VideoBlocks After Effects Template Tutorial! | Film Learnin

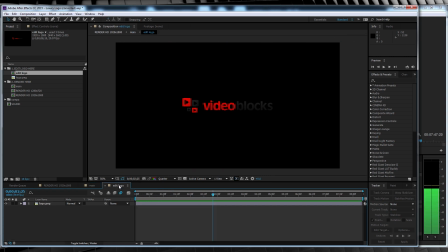[3:41]
But firstly I want to head over to the edit logo comp and show you how easy it is just to change at the logo So let's open it up now guys you can see the video blocks logo acting as a placeholder So I'll just delete that now I'm gonna head over to the
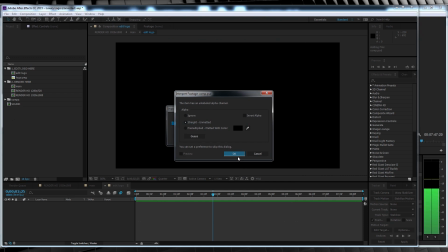[3:54]
project window and I've imported the 30k film comp logo And I'm just gonna drop that right in here like so and move it into place
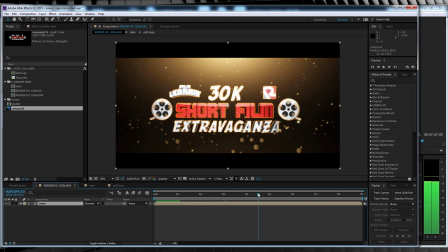[4:02]
Now if we head back to that final render comp you can see it's already updated to show the logo I just dropped in see a friggin easy was that But as always, I'm not 100% happy with the final look, so here's what we can do to customise the template to suit our needs.
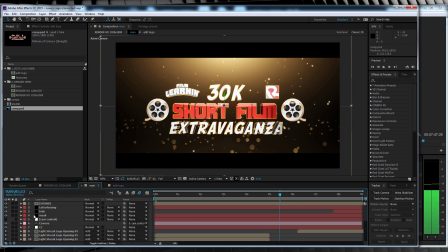[4:17]
For starters, I don't want the letterboxing, so I'm just going to turn that off.
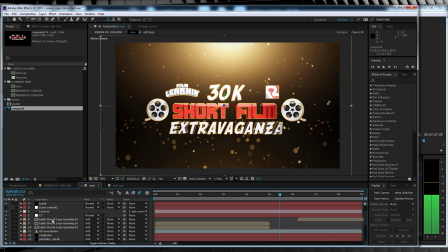[4:21]
And I really don't dig that light shining down on top of my logo and blowing it out, so I'm just going to turn that off too. And the orange around the logo, well that's gotta go. But now, and I think you'll agree, it looks a little sad.
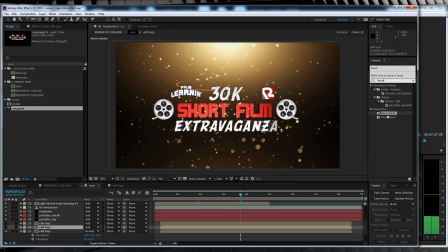[4:32]
So what I'm going to do is head to presets and type bevel and add a bevel alpha to my logo and bump it up a little and maybe change the angle there we go and to make it pop a little more I'm gonna duplicate my logo comp change the transfer mode to screen
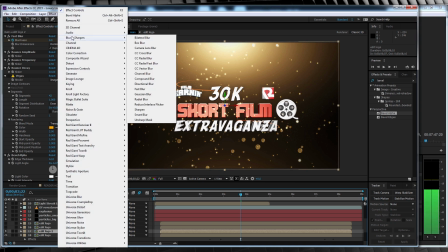[4:47]
like so and then head to effect blur and sharpen and add a fast blur I'll then crack the blur amount anywhere from 20 to 50 and that'll add
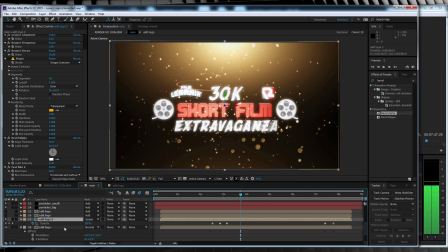[4:56]
a nice soft glow and finally we'll head down hit T and bump that opacity just down a touch just so the glow doesn't overwhelm the shot and as you can see we We have some animation on the opacity,
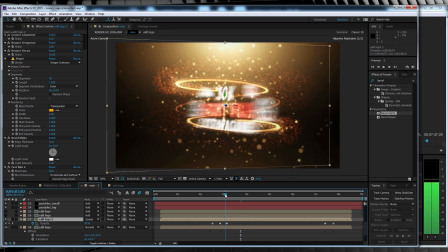[5:07]
so what we'll do is just scroll along the timeline until it reaches 100%, that's here, and then we'll bump that down to say 50%.
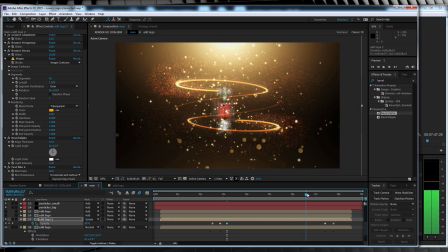[5:14]
We'll then scroll along the timeline to the next keyframe and bump that one down to 50% as well.
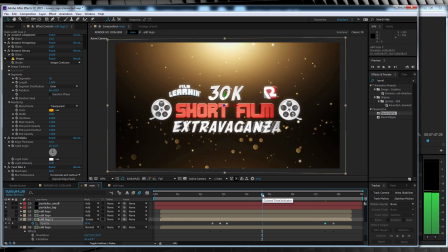[5:19]
That way it stays at 50% through the entire comp. And lastly, I don't really want that logo to spin in all crazy like, so what I'll do is I'll select both of my logo layers, hit R to bring up our rotation settings, and I'll just delete that initial rotation keyframe. That way, my logo will stay completely in place.
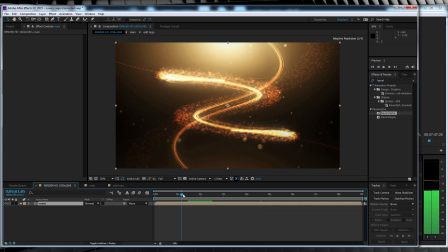[5:37]
Now, if we head back to the final render comp, you can see that within the space of a few minutes, we've been able to customize this template to something that suits our needs. Pretty awesome, huh? Add up all those steps, and you've taken that template from this...
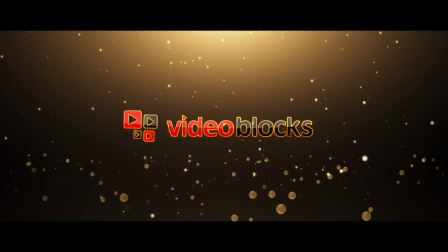...up to this.
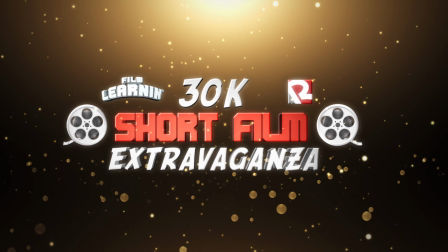So that's a quick overview of working with the After Effects templates from Videoblocks, gang. As you saw, pretty damn easy to work with, and in no time at all, you've got yourself a cool looking motion graphic and you didn't even have to do much work. For 99 bucks you can get full access to the unlimited library for a full year full of downloads so you can just go nuts. They also have their newly launched marketplace where people can contribute their own stock footage and more than 1500 artists have already uploaded more than 200,000 clips. Now this footage isn't free but the good news is the contributors get 100% commission for their work, which as a filmmaker myself, is always a good thing. I've also posted a link for you down in the description to check out all the video blocks After Effects templates, so feel free to peruse at your leisure. As always guys, thank you so much for watching, we'll be getting back to our usual effects filled egg-headedness next week, but until we do, be sure to subscribe right there, there's all the social media crap right up there, and of course, keep learning!